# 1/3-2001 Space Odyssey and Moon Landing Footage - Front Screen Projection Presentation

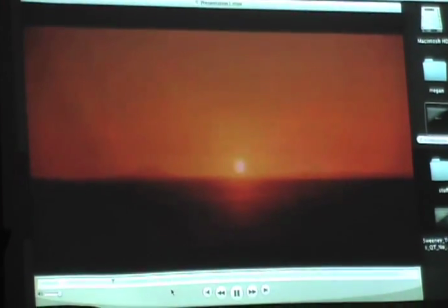Here you see these are actual, these could have been still images, these could have been actual live footage, it's probably just women's still images,
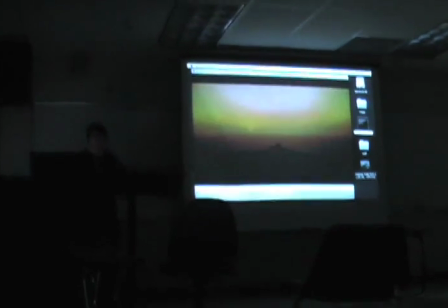but these are similar to the plates, literally think of them as plates that they would have been using through the projector for the front screen projection.
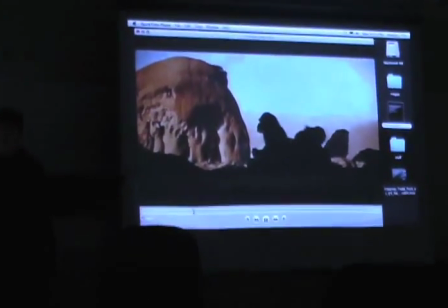So here you go here. So you can see here, here is one of the shots that we have here.
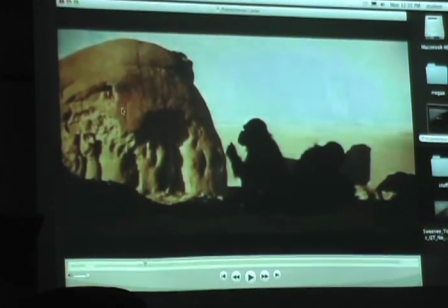So pretty much you can see, this rock, obviously this huge rock, this is part of the set.
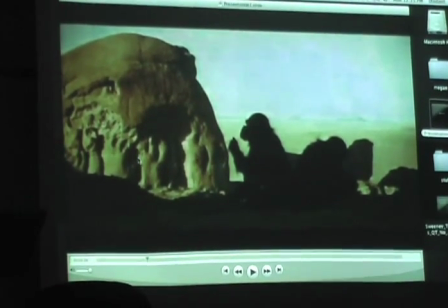The whole idea is that they wanted to make it so that the set blended in with the background.
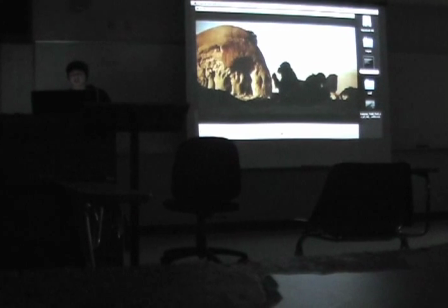You can tell that and you can see that beyond the ridges here, this whole space here, that's the Scotchlight screen. And pretty much as we go forward with that, you can kind of see there's some more examples.
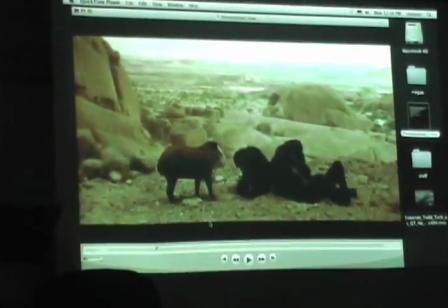So you can see here, again, with this one, you can tell, you can tell they're doing a good job of it because it does look, it looks real.
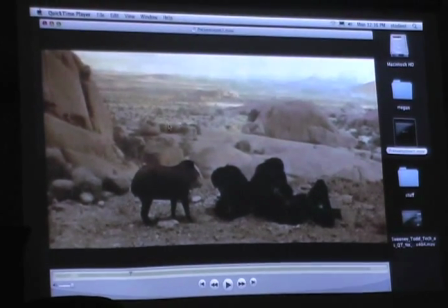And that's exactly the whole point of this. You can see the set kind of goes off around here.
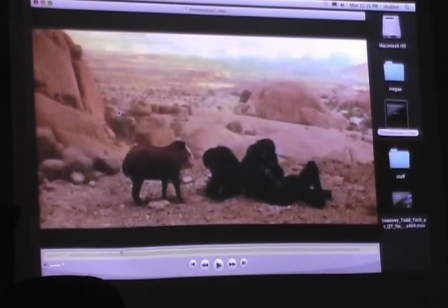That rock is possibly real. I don't think it is real. And then behind this rock is the scotch light.
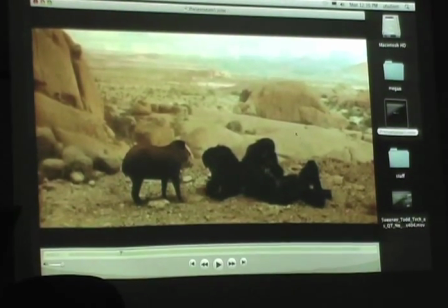And then you've got your characters on set here. That rock is not too far away.
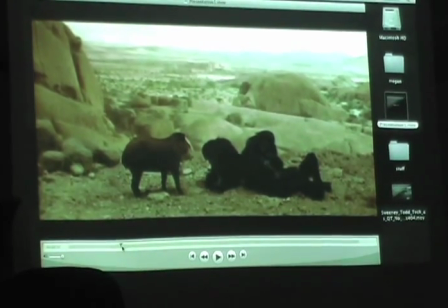Also, the idea behind doing this is that when working with depth of field,
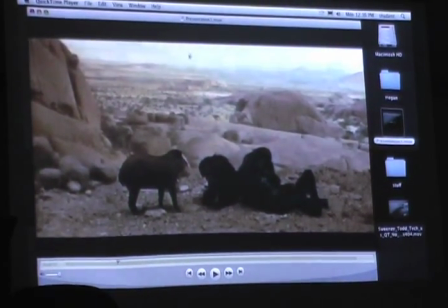if this was actually shot on location, the resolution of the background plates would be lost. because of the depth of field.
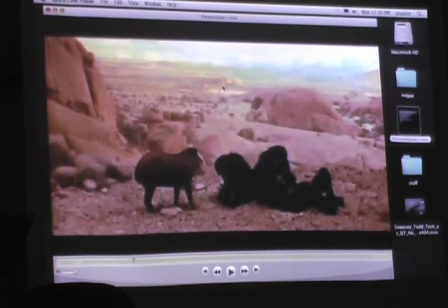Because they're using the front screen projection technique, it keeps full resolution throughout the entire image, and obviously that's what Kubrick wanted.
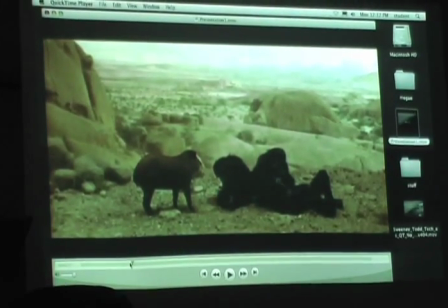Kubrick really wanted this to be something really, really good, so he put a lot of effort into making it look that good.
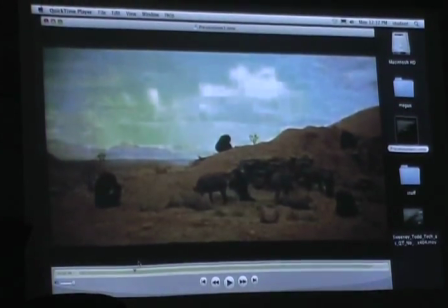So you can see again here, I'm going to get into some still images where I can increase the contrast so you can see.
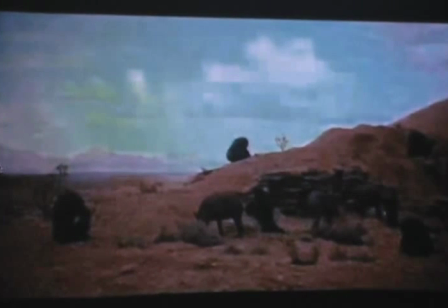But again, you guys can see this, right? Just let me know the fact that you guys are understanding what I'm talking about in the sense that you can see.
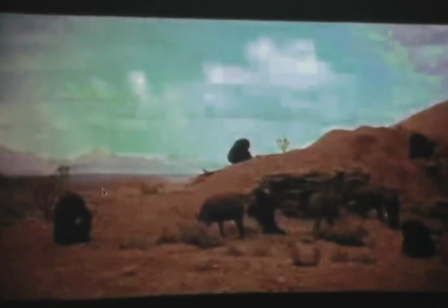Obviously, here's the set here. The guys are on set. Scotchlight is behind it. Like, it makes sense, right?
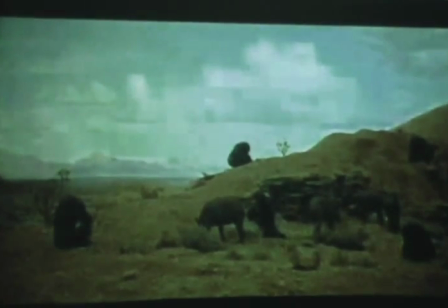It's pretty, like, it's not too, too hard to recognize once you kind of know what you're looking for, right? Right, man.
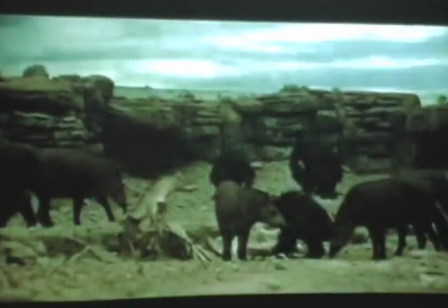Right, man.
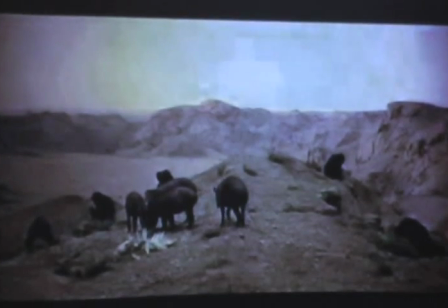So, you can see here, um, now again, like, with Scotchlight, obviously, it's good, but at the same time, there's kind of ways to tell the fact that it is Scotchlight.
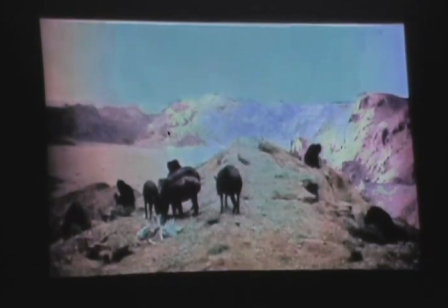Uh, for instance, Kubrick's, Kubrick's set was so large that they actually had to sew together uh, Scotchlight screens,
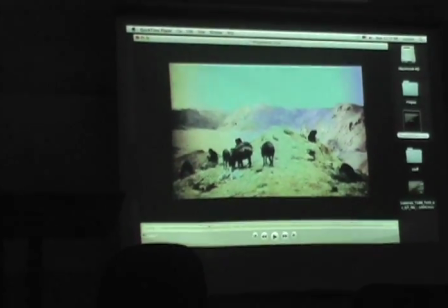and in some of the images,
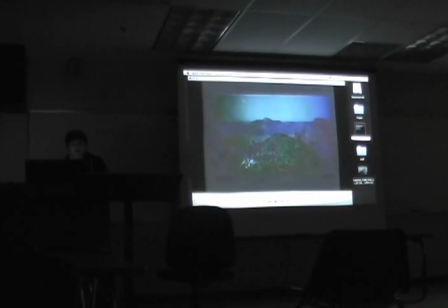you can actually see like a bit of like not necessarily in this one you can actually see there's like kind of like sewn together folds in the fabric if
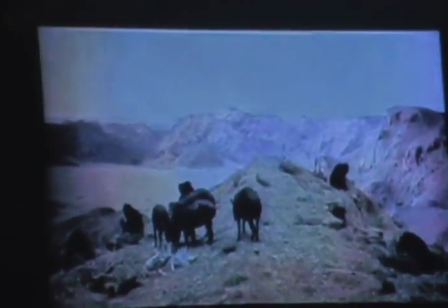you really increase increase the contrast more so in this shot when kind of just trying to show here is that you can see a bit of like a reflection
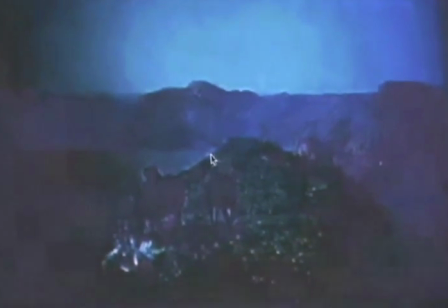off of the off of like the actual set that's being used there and that reflection is evidence of this use of front screen projection
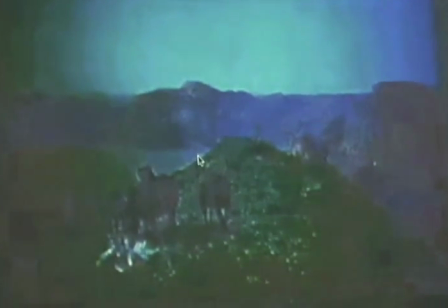because like the light beam shone through the camera and stuff like that,
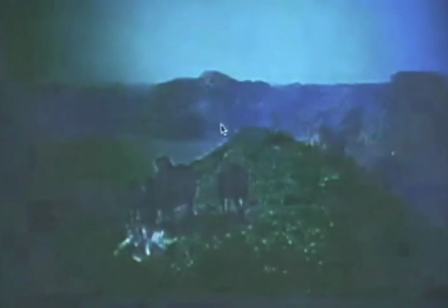and through the projector bouncing off the mirrors, bouncing off the scotch light, and then reflecting a bit off of the actual surface of the set,
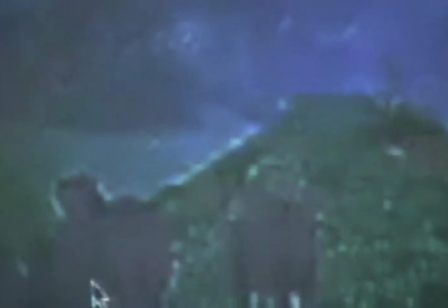and you get that little bit of a highlight around the set, and sometimes around the actors, and stuff like that.
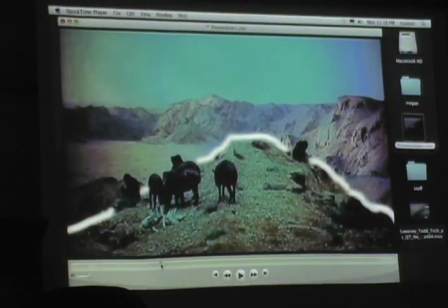So, yeah, here you can see, like, this is, like, actually, like, I drew out here, you can understand,
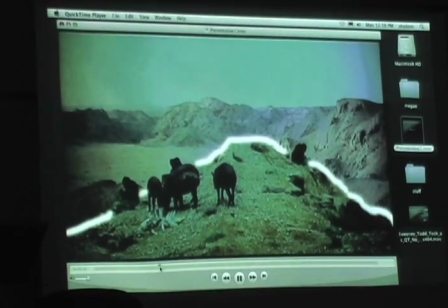like, exactly where the set ends, and where the scotch light begins. So you guys see that, right?
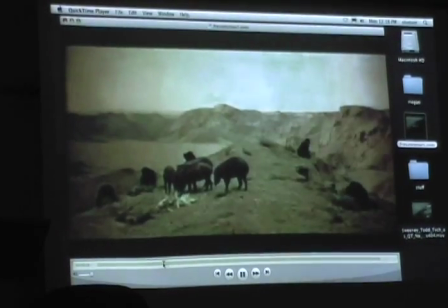Makes sense?
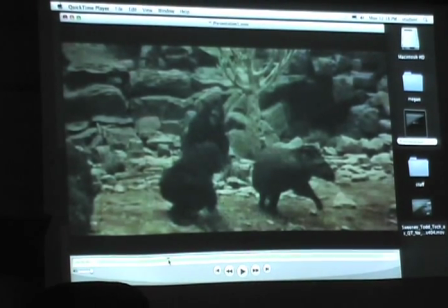And so here you can see, like, again, like, the whole idea with this is that, like, He didn't have to use the front screen projection in every single shot.
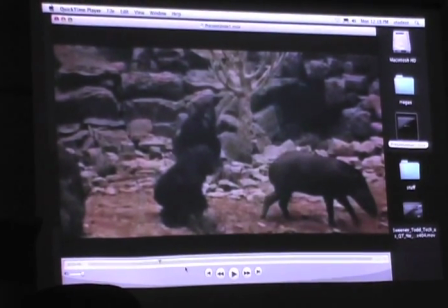In order to make it look real, it makes sense for him to have these close-up shots of just the set.
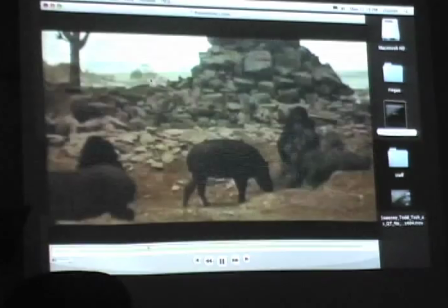You don't need to have the front screen projection the entire time to maintain this believability.
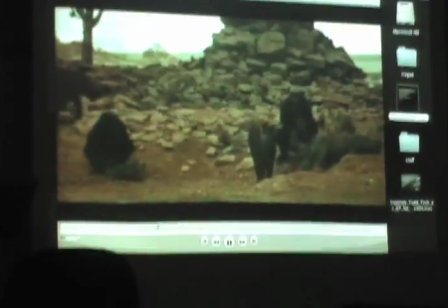You get these close-up shots and you can barely tell the scotch screen is just in the background, but you're more focused on this shot.
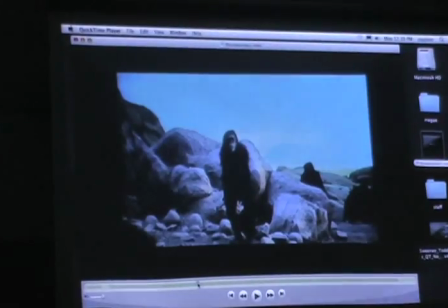So you can see here, I think I got the... Yeah. I think I had the...
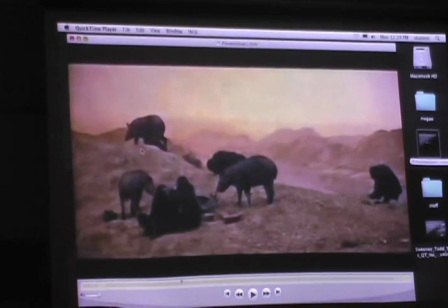Yeah, but right here though, again, you can see, the Scotchlight runs, that's the actual set, the actual set ends there,
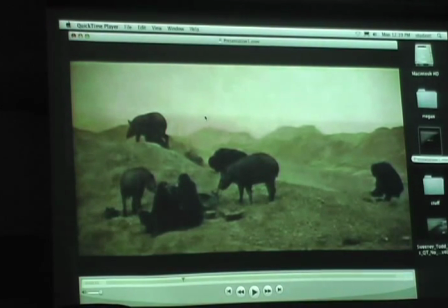all that Scotchlight, obviously the images are specifically chosen, the lighting on the set is specifically chosen to match the Scotlight,
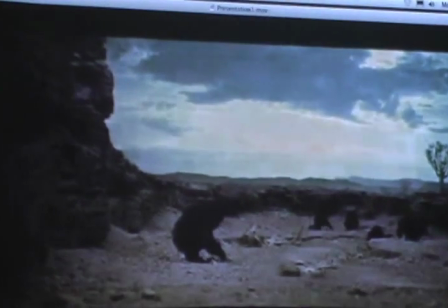and again, it looks good. This is before we had green screen, and it wasn't really used too many times, and that's